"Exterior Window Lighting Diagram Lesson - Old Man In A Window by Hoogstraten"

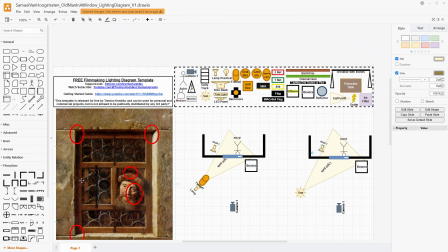But basically, if we had that just kind of right around here, bouncing off the wall, casting in the room with its bounced light, it would illuminate the space behind him, give some of that light back through the window, but not look like there's a completely other source, because functionally to the viewer,
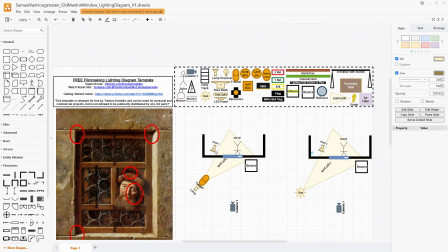the light is coming from the same side of the room as the window. If you are doing this and you wanted to just be a little softer and a little bit more forgiving in terms of this shadow, what you could also do is take a silk and place that in front of the Fresnel. I'm not going to do that for,
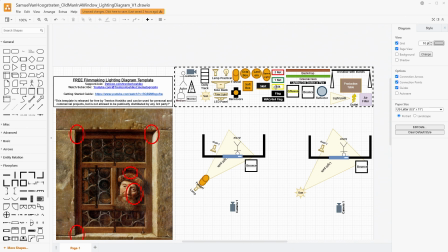my diagram here, but that is another option that you have, is just putting a silk right there. And that way it just makes the light ever so slightly softer. You will lose some of the hardness of the shadow, but you might get this more of a soft shadow look up here.
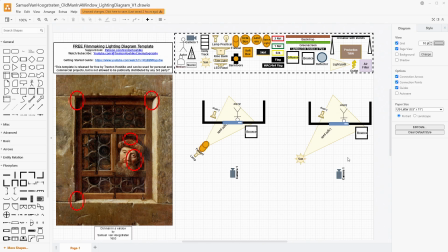But by and large, this is how I would light something like this. If you don't have a Fresnel, you could just use a hood, but I would then definitely put a little bit of diffusion right on the front of the hood to reduce the multi-shadow effect.
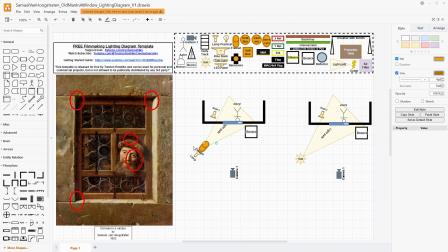The multi-shadow effect looks much more artificial and wouldn't be mimicking sunlight in the same way. So you want to reduce the multi-shadow effect while retaining as much hardness as possible. So you put that right on the end of the hood, and move that light just back ever so slightly.
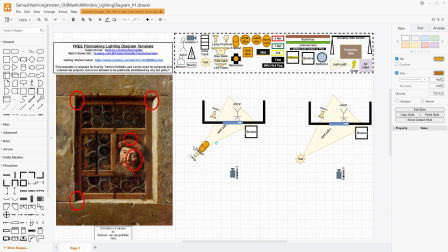So you might need a more powerful lamp. So these are all considerations that we're making based upon our budget, access to equipment, and crew availability for, the labor of setting these things up that we do have. And then obviously the story itself that we're trying to tell. The lighting setup here is relatively simple,
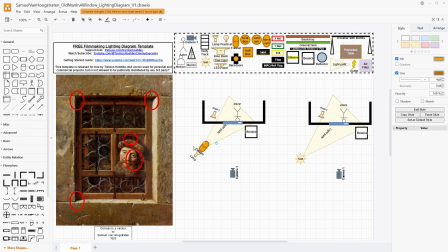but what it's doing is helping narrow our view down through those various frames right to our subject's eyes. And we want to make sure that no matter how our lighting is working, whether or not we're using the sun, whether or not we have the sun and then we're, softening that with, some sort of diffusion material,
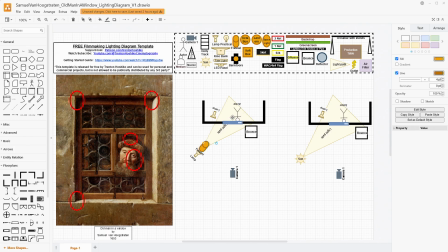and then having a Fresnel and lamp lighting it because we're outside, or if we're on a sound stage and we are using just the Fresnel, to illuminate this, whatever we're doing with it, our focus is on the subject's eyes.
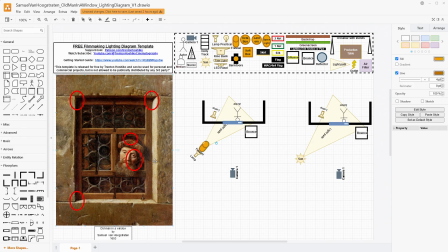That's the most important thing here, as they look and make eye contact with the viewer, almost staring into your soul across time and space.
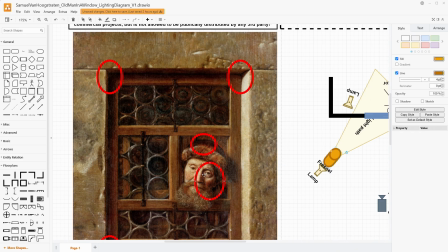We want to make sure that we're getting those whites of the eyes right there. We want to make sure that we can see that catch light, which would be the Fresnel in our case. And you can kind of see that angle. It's at the top left, coming down just like this, like we've been talking about.
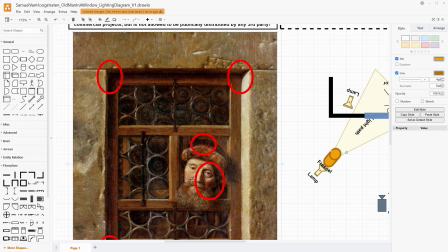We need to get that, and we need to be able to see the wrinkles on this guy's face, and we need to see the detail of his beard. And so those things are the character of this portrait.
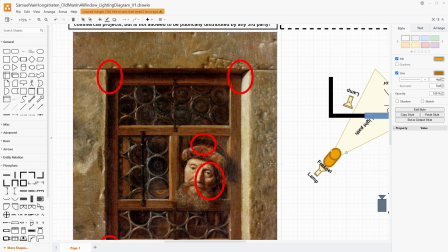That's all supplemented by the character and the texture of all of the space around it, even though it's acting mostly as a frame. And so when we're lighting this, yes, it's a relatively simple setup, but if you have this Fresnel, over here, and it's coming and cutting across much more, and we're completely darkening the shadow on the left side of his face,
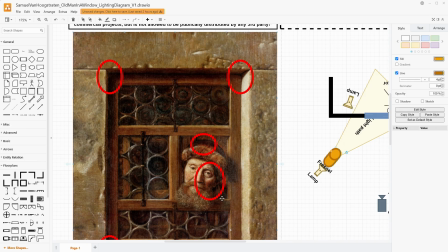then we're kind of missing the mark because we wouldn't be able to see that eye. We need to make the eye contact with this subject to replicate this kind of thing. That's the important part. The face is our subject ultimately. And those other frames, no matter how detailed with these pits or ornate with the window and the glass, our subject is the face,
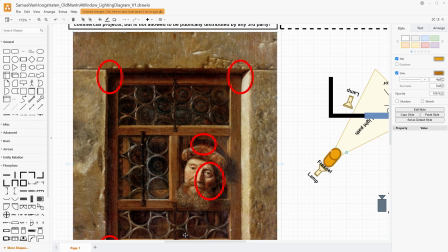and we're trying to lead the eye through our lighting and composition to the face.
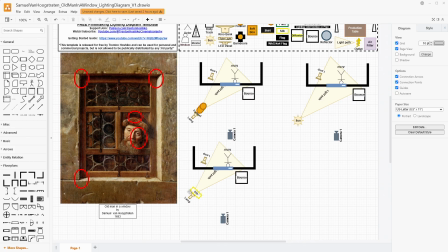So I just went ahead and made that other option here, which would be the lamp with the hood and then silk right on the end of the hood to maximize the sharpness while also reducing the multi-shadow effect.
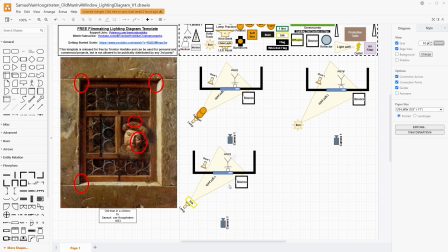This would be the cheapest design option here. This would be the cheapest in terms of just using the sun, but it's a little bit more difficult to plan and set up in terms of where the sun's position is going to be and controlling variables for it. And then we have the most controlled option here, which could be done inside or outside.
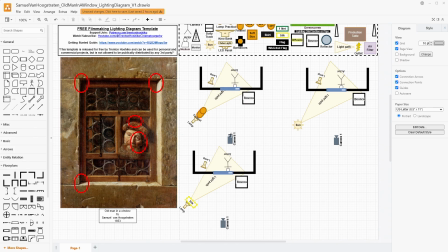If you are doing it outside, you do need to probably diffuse the sunlight so that you can control and make your own.